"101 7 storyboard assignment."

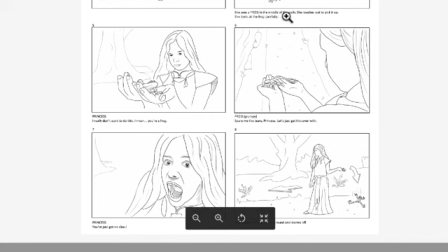(20:39)
So we cut to a wide and the princess throws the frog on the ground and storms off. So really nice depiction of where they are in the space here.
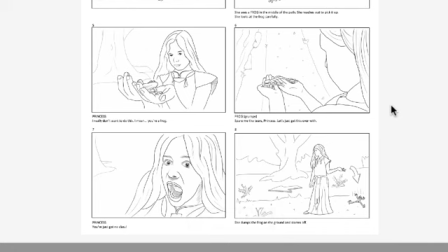(20:51)
So even though the path changes place, the princess always remains on the right side of the screen.
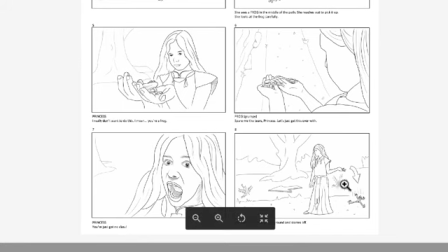(20:58)
The frog always remains on the left, and that's a really good example of how to get screen direction to work for you.
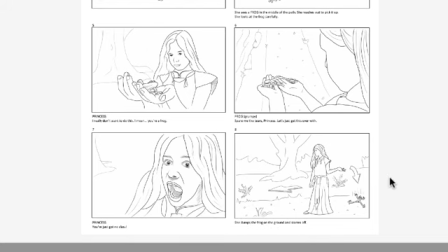(21:06)
Ah, there we go. She jumps the frog on the ground and storms off. And so these smaller arrows are for the action, the larger arrows are also for the action of the princess as well. Very clear, very distinct, nicely done.
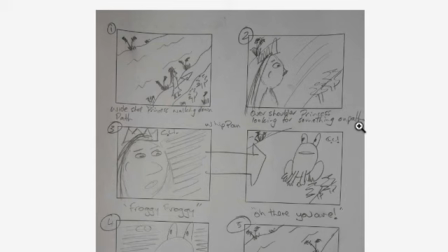(21:22)
What it also has done is shown the camera person exactly where the camera goes, which is great.
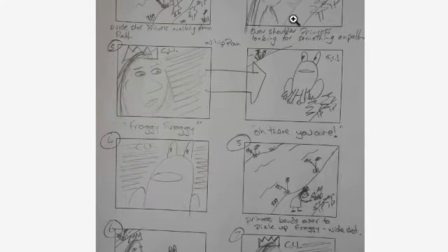(21:31)
Okay, so we have a wide shot of the princess walking down the path and over the shoulder of the princess looking for something on the path.
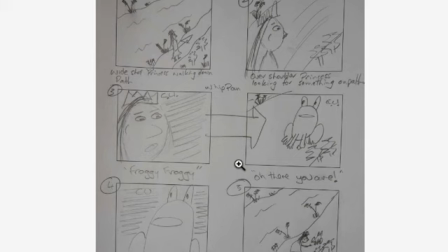(21:37)
So we haven't revealed even what she's looking for. She's just looking. Then we go to the other side of the princess. So here we're behind her. Here we're in front of her. The shot is also closer. That works really well.
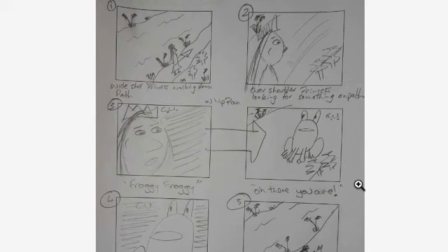(21:53)
So the shot is different even though the princess, see how the princess is really tiny in this frame, a lot larger in this frame. In this frame, she's a lot larger. So they're not going to look like jump cuts. They're going to look really nice, flowing, really nicely flowing.
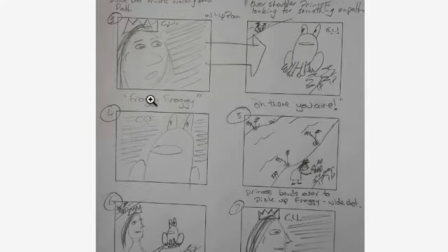(22:12)
Poof, can't talk properly right now. So then we go for a whip pan from the princess to the frog, which is going to be slightly disorientating for the audience. But suddenly we see the frog. As she sees the frog, froggy, froggy, ah, there you are.
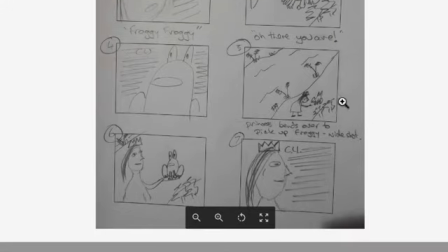(22:29)
Very clear, which is great. So the frog looks a little bit closer in this than it does in that. Just get those shots a little more varying. Now we cut to an incredible wide for the princess to bend over and pick up the frog. I would go for a closer shot.
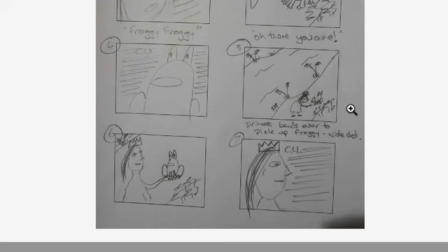(22:50)
Going to this wide throws the audience out of the scene because we can't really see any of the emotions going on between the princess and the frog. We can't even really see the action. It's almost like you're very far away from your friends over there.
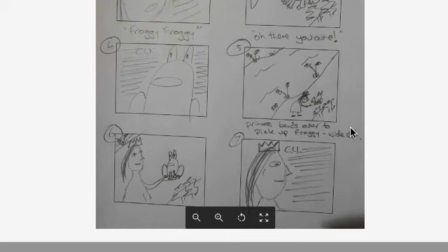(23:07)
And you want to get closer because you want to see what's going on. So then in this one, she's holding the frog in her hand.
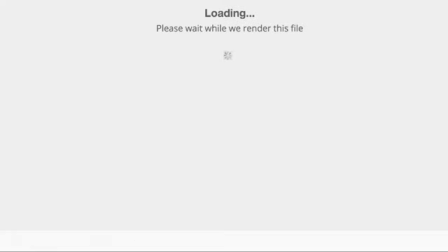(23:16)
Excuse me. And then for this, we go to the close-up shot. I'm not quite sure why we go to her head from this shot that has the two of them.
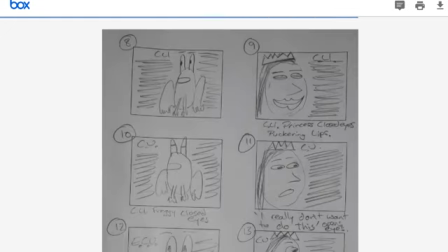(23:28)
So let's go to part 2 and find out what's going on.
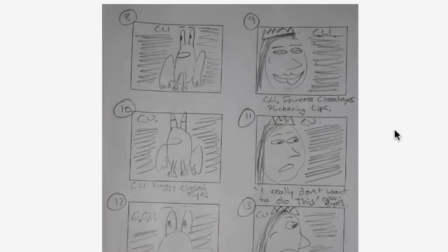(23:33)
While this is rendering, it gives me just a little bit of space to mention again that the motivation for the camera moving is the best thing. So motivation for the reason for having shots as well is good as well.
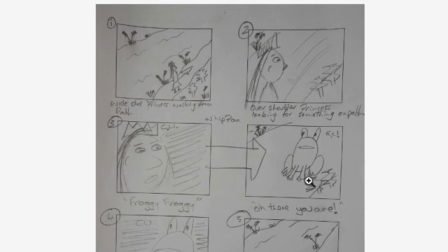(23:49)
So there's no words, and I think that's a little bit confusing.
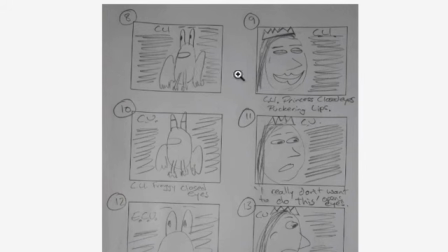(23:54)
But the princess is on the left and the frog is on the right. Let's just go back to the previous one. Princess on the left, frog on the right. Yes, good for screen direction.
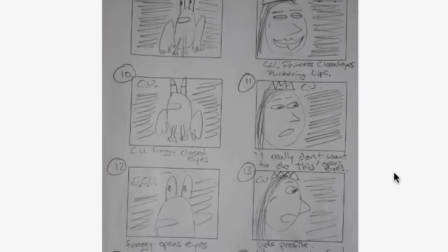(24:05)
Just make that frog a little bit further over to the right. And the princess is great on the left. So the frog's kind of a little bit tentative. The princess is puckering up. The frog's closing his eyes. The princess opens her eyes and says, I really don't want to do this. The frog opens his eyes.
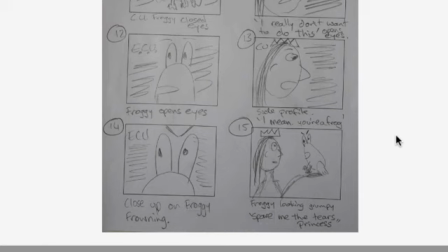(24:21)
So that's a really nice, basically the shot's bouncing from this to this. It preempts the kiss. Suddenly the princess opens her eyes. The frog opens his eyes.
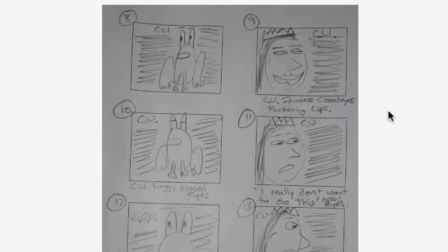(24:31)
So there's a really nice mirroring going on there as well. I wouldn't do the side profile.
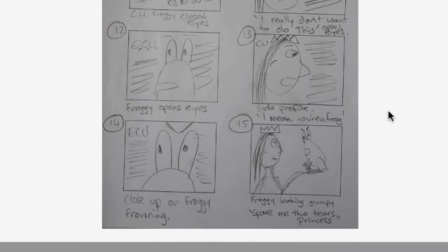(24:38)
I'm not sure why you've chosen to do that. I would just go with the same shot as these here. The side profile doesn't really do anything.